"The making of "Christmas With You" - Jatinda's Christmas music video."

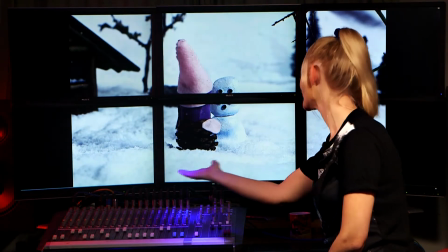(20:32)
Now every time she goes up to the snowman and she walks away, we did have the problem, of course, of moving her
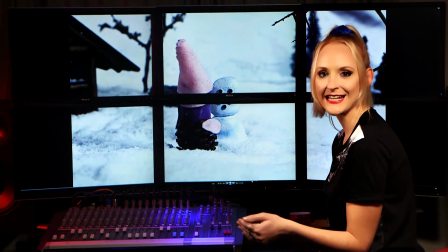(20:40)
and not being able to see her walking stick that I explained earlier.
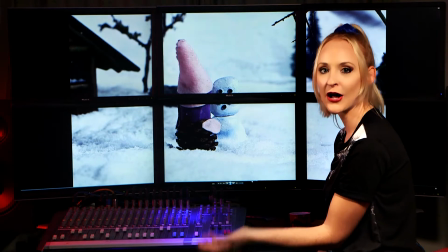(20:46)
So in order to do this, we needed to cover it up with snow. But then once you move the stick, the snow will then move.
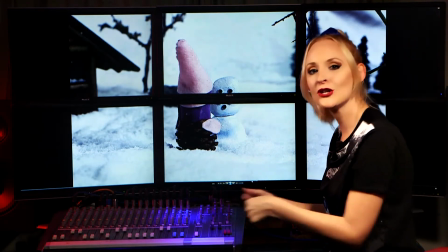(20:53)
So what we came up with was to pop a piece of tubing underneath the snow, and then the stick goes through the snow.
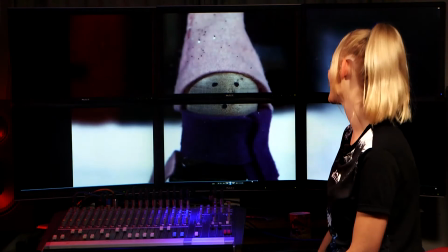(21:02)
Therefore, when she moves to and from the snowman, you don't see any movement from her walking stick there.
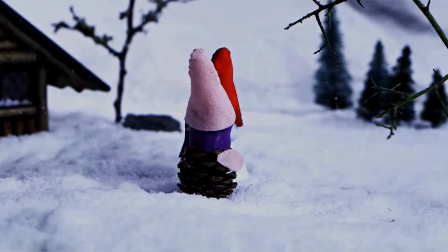(21:09)
So there she is with a complete snowman version of her Toby just there. We wanted to show Cassie doing, again, her daily things, and also showing her missing having Toby around. So we wanted to do a choir scene where she joined some of her friends for the evening,
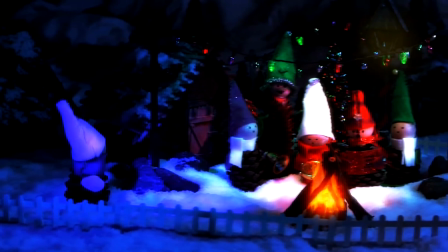(21:34)
which is this scene just here, her walking down the neighbourhood street and then joining her friends.
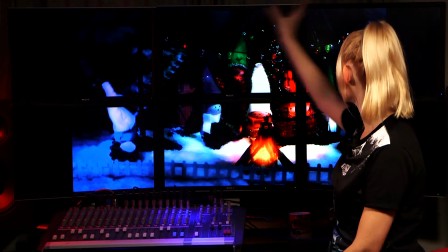(21:42)
So this is the choir scene that was created.
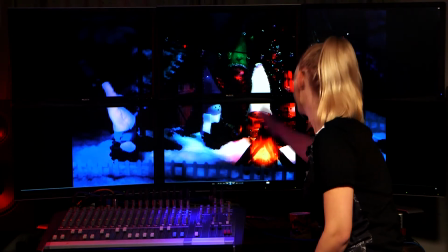(21:46)
This fire here, although the actual fire was made with all sticks all glued together,
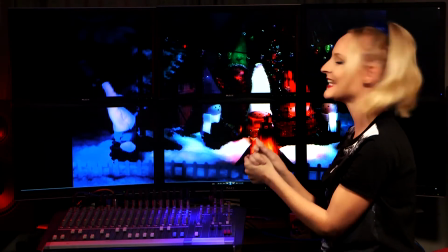(21:52)
and it did have a little candlelight lit in the middle of that, that was also an After Effects added
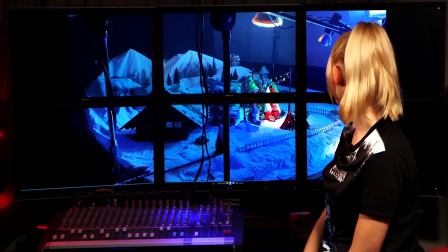(22:00)
onto there to create that lovely glowing fire there.
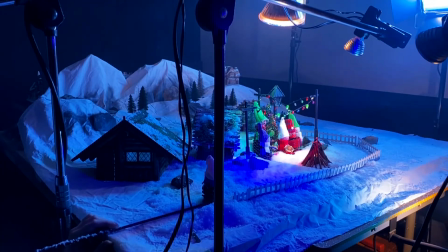(22:05)
So there, as you can see in the corner, is my hand operating her walking stick, and the snow was built up nice and high so that the audience couldn't see her walking stick at all. And it did take quite a few takes, this one, to get it right, to get her face in them exactly how we wanted it. So the next scene is probably the most important scene in the video. I don't know, I would imagine that most of you have seen the 1979 film Alien, which this video is inspired by. We wanted to do a Christmas video with a twist.
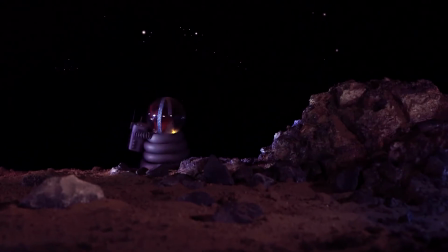(22:49)
So as you see, there is Toby on the planet,
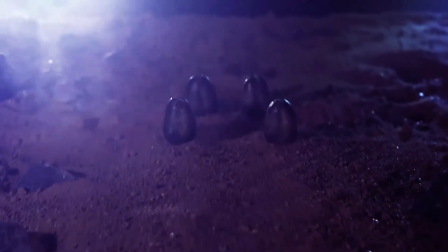(22:56)
exploring his planet there, and he comes across something he's never seen before.
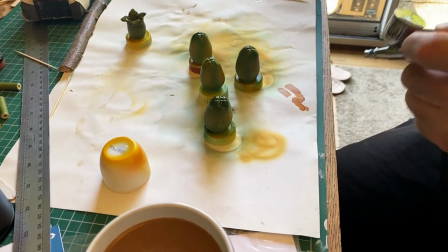(23:02)
These alien eggs that he has found and stumbled across.
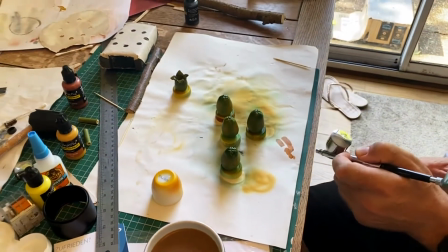(23:07)
These alien eggs were made out of clay, and then, as you can see,
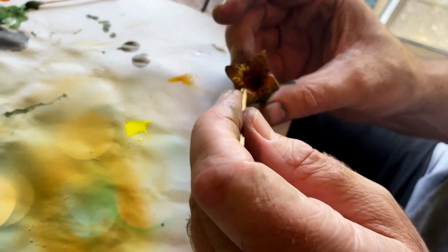(23:12)
very carefully and wonderfully airbrushed and airbrush painted.
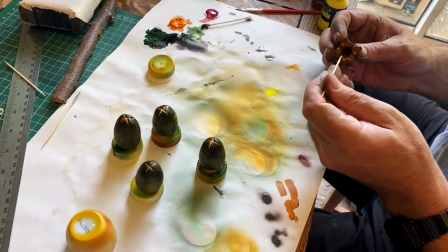(23:19)
And there he's using a professional cocktail stick. Once again, they come in handy an awful lot as well, those cocktail sticks. So another way as well to show them living their separate lives temporarily and missing each other, we wanted to show her in bed on the Earth and him in bed on the space station, which you do see later on. But here you can see her bed scene.
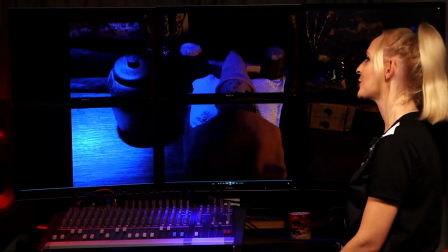(23:48)
So just giving that a quick pause so that we can just see the bedroom there.
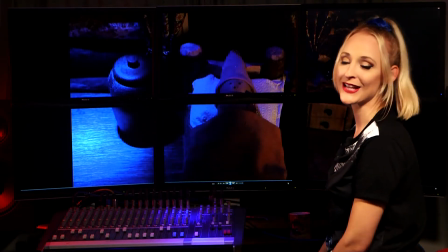(23:52)
This over here is a pepper pot, which actually was bought in Bali on one of our holidays years ago.
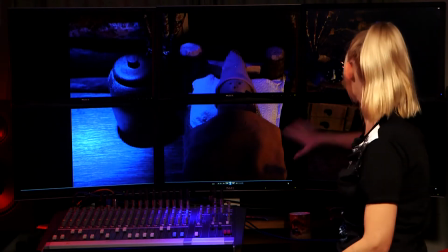(23:58)
And over here, Paul made some lovely, a lovely bedside table there with the drawers,
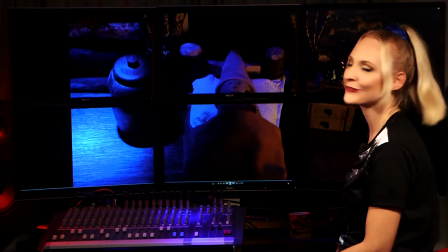(24:06)
and this lovely little clock here, which is made out of glow-in-the-dark paint, so it does actually glow in the dark,
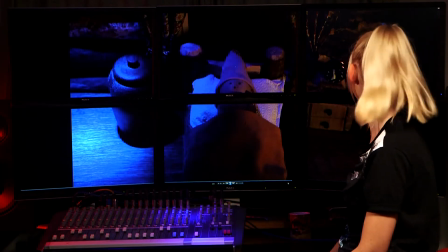(24:12)
which is very cool.
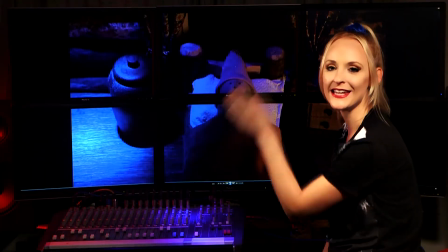(24:13)
And once again, you might recognise these curtains, so it is from the kitchen scene, but it's now obviously, as you can see, a bedroom.
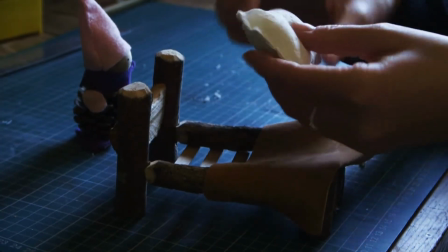(24:23)
Making the bed was also fun, so I made the pillowcase here, as you can see.
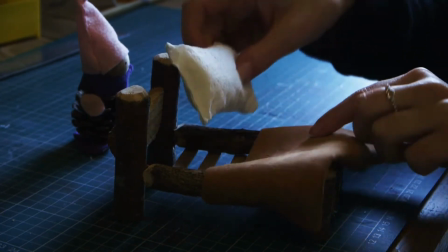(24:29)
I'm pointing out to the camera to you. This is actually just made out of a piece of kitchen roll, sewn together, turned inside out and then stuffed.